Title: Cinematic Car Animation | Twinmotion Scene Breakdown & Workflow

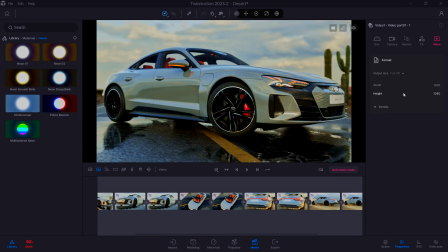963s
The video was output in 1080p. Just didn't want to have too much render time. Alright, so that was it there for Twinmotion. Now we'll jump across to DaVinci Resolve, and I would just run through how I set the shots together and some of the color correction. There wasn't much done in post actually. It was just kind of stitching everything together and adjusting the colors a bit. So let me jump across to DaVinci Resolve.
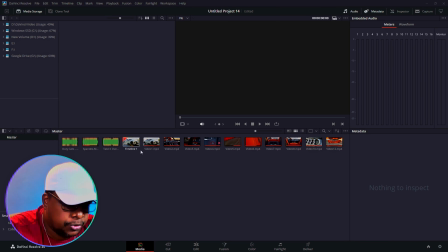992s
Alright, so here in DaVinci Resolve, I just brought in each one of the shots that you could see here, each one of the videos. So I just brought in some audio as well from YouTube. Now if you go across to your YouTube studio, and you could look at the audio tracks that YouTube provide for free that you could use.
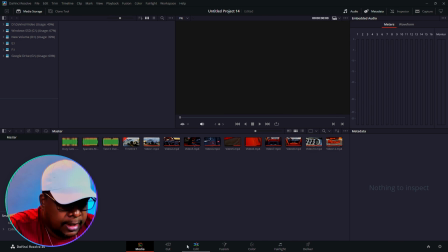1010s
So I brought those in, and if we go across to edit,
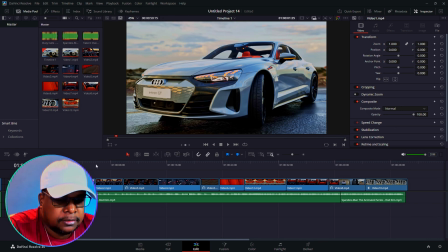1013s
you could see the clips were just put in just one after the other in the sequence that I wanted it,
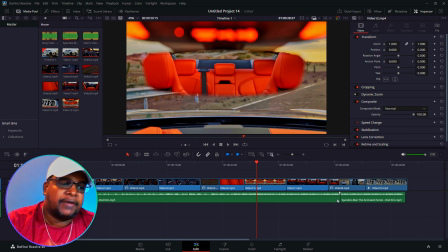1021s
and then the audio was adjusted. I didn't find a track that I really liked, so I ended up settling with this one, and then I just had to extend it a bit because it was a bit short.
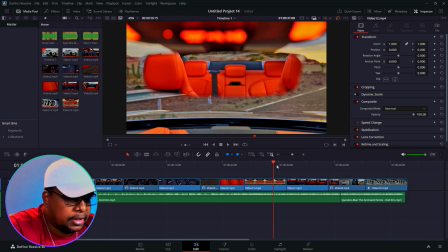1037s
Yeah, nothing too crazy. Everything, as I said, is directly out of Twinmotion.
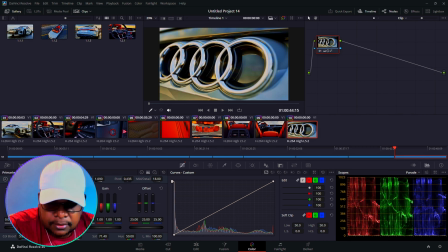1044s
On the colors, what I did was I adjusted the temp a bit to 70. I added a slight bit of contrast. So if we go here, I could switch it on and off.
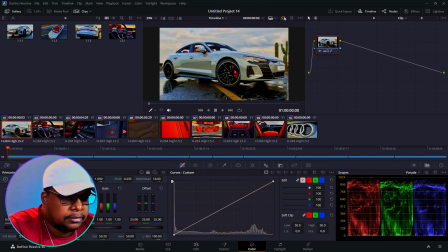1059s
So this is what the default was without, and then this was the adjustment. Nothing too crazy, just a slight bit of contrast, a bit of color boost, and I adjusted the saturation. Yeah, nothing much at all.
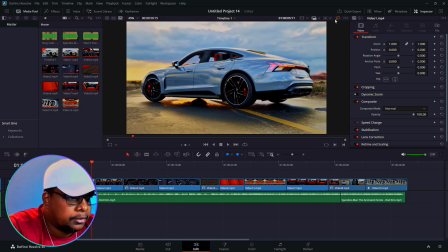1078s
So if we look at it here, you could see this is with the adjustment and without. It's very subtle, but it's just to bring a bit more color out of the video itself, right?
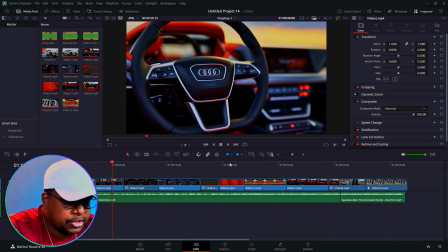1093s
Just to get a bit more pop, especially with the interior, that orange interior.
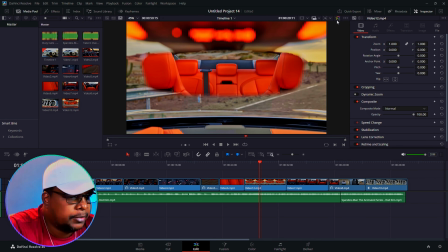1101s
So a bit more pop. So yeah, that was it. Not too complicated. This was my, as I said, this was my first attempt at doing like a car video. I did enjoy it, and I think I would be doing a bit more, trying some different things with that as well. Yeah, so if you like this, don't forget to like, comment, subscribe, give me your thoughts below, and stay tuned. I'm supposed to drop some more videos for different projects I'm working on. Yeah, let me know what you think I should do next, if there's something specific I should try my hand at. I didn't use any of the sequencing feature that they added to Twinmotion recently, so I probably try that in another video, but for now this is where we at. Yeah, so like, comment, subscribe, and I'll see you guys in the next video. Peace.